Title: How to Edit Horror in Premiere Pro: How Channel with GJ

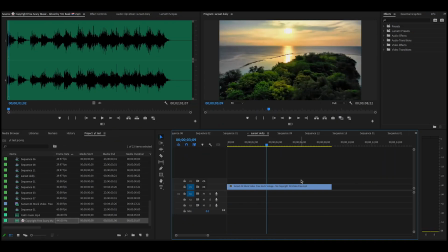0:06 Hey guys, how's it going? Welcome again to How Channel with GJ, where we show you how. And thanks again for liking, sharing, and subscribing. Today we're going to have a little bit of fun. I'm just going to do a little bit of experimenting together with you so we can just kind of see what Premiere Pro can do with
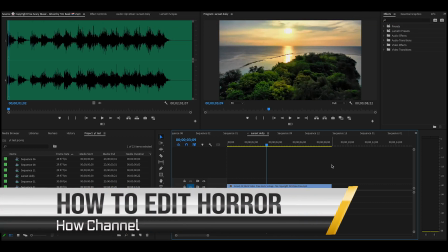0:23 the horror genre and how to turn things that are usually normal or peaceful or beautiful,
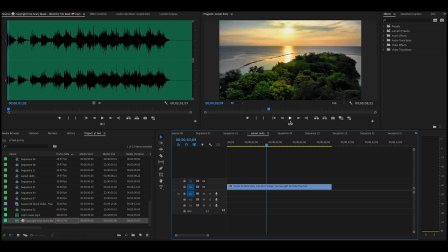0:29 like this picture we see right up here of the island and the ocean. And if we just press play on that, it looks like it's just a really nice, beautiful overhead shot going over the island and making our way out to sea on that beautiful sunset. But what if we want to make that into some sort of horror look or what have you?
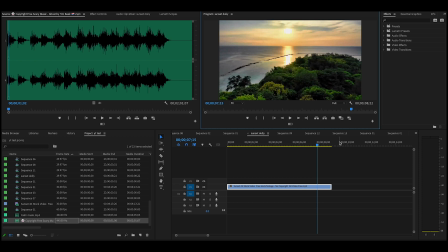0:49 Well, there's a couple of ways we can do that, and of course in video and audio it's always video and audio, and what do you do with that? So the first thing let's do, let's bring in maybe some type of music that foreshadows that something sinister is going to happen. So I'm going to go here to this piece here,
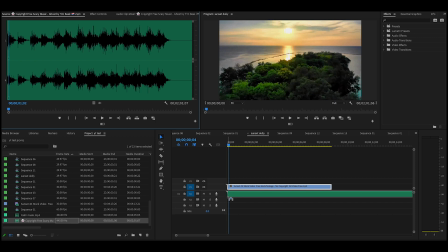1:07 and this is a piece by Tim Beek called Ghost, and it's a copyright free piece. So hats off to Tim for putting that together for us. And if you press play, you can hear that ominous music coming in.
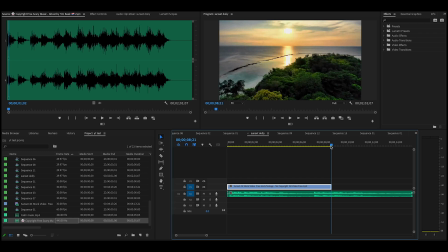1:29 Okay, so what we're going to do then with that is, of course, we have that going on together with the video. So just the music by itself tells the audience, tells the viewer, there is something about to happen that is not good.
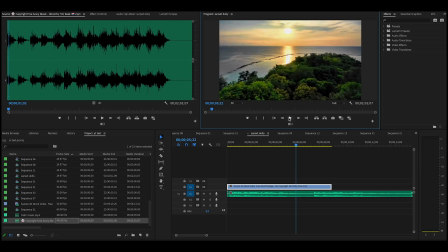1:47 And of course we all know what that sound is because we've seen pretty much a lot of these horror or thriller movies or suspense movies. One of the things that we can do as well is then we can start to bring in some video effects. So I'm just going to go about here, and one great video effect we can do,
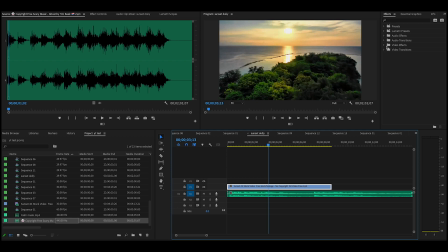2:06 and we'll go up here to our effects panel, and we'll go down here to our video effects. And under video effects you have all these different great tools, things that you can do to make your video really look weird.
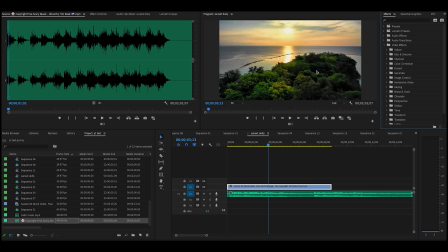2:25 Is that the right word? To make it look weird or make it look scary. So one of the things I'm going to take is down here under video effects, you can see we have noise and grain. So I'm just going to grab this noise by doing a left click on this, bringing this down to my video level.
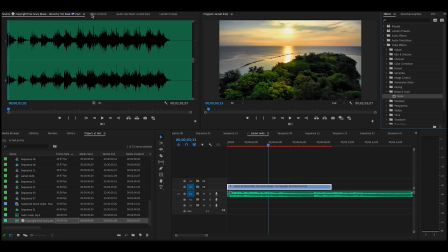2:43 So then that's outlined in blue. You let go, and then when you go here to effects controls, then there's your noise white right there.
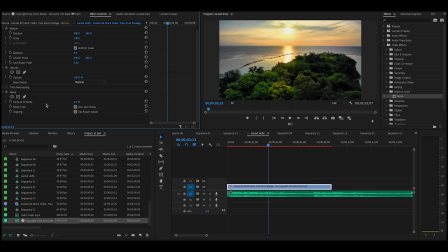2:51 And what does noise do to video? Well, noise does the same thing to video that it does to audio, and it kind of messes it up a little bit. So let me just show you here. By going to noise, we're going to go to the percentages, and we're just going to increase it, and then you can see it sort of gives that staticky look. So that's what we're going to do.
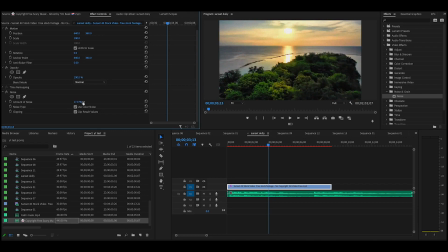3:10 We're going to make it look as though something is starting to interrupt our idyllic, beautiful ocean view with some crazy noise. So from this point here, this is where I've marked my point at 0.
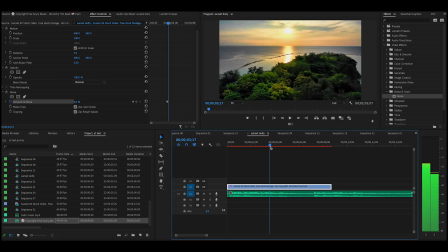3:23 We're going to just click that in to lock that in, and we're just going to go ahead just a little bit like that, and then increase it all the way so that when we take it back and press play, there you can see it goes like that.
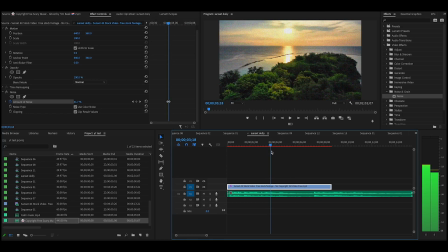3:39 But we don't want it to continue like that. We just want it to come on for a little bit, maybe just like that. And at that point we're going to put in another keyframe here under effects controls, and at that keyframe there, then we'll hit reset parameter,
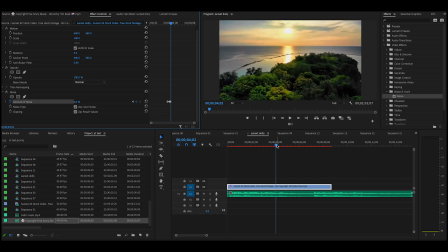3:55 and that'll put our video back to where it was so that we can bring it back. And it's going to be, as we press play, just a little bit of noise, a little bit of static on our video. So we press play. There you go. It was just a hint, just a hint. There's something coming in. Maybe it's alien. Maybe it's some sort of scientific anomaly. Maybe something's coming in.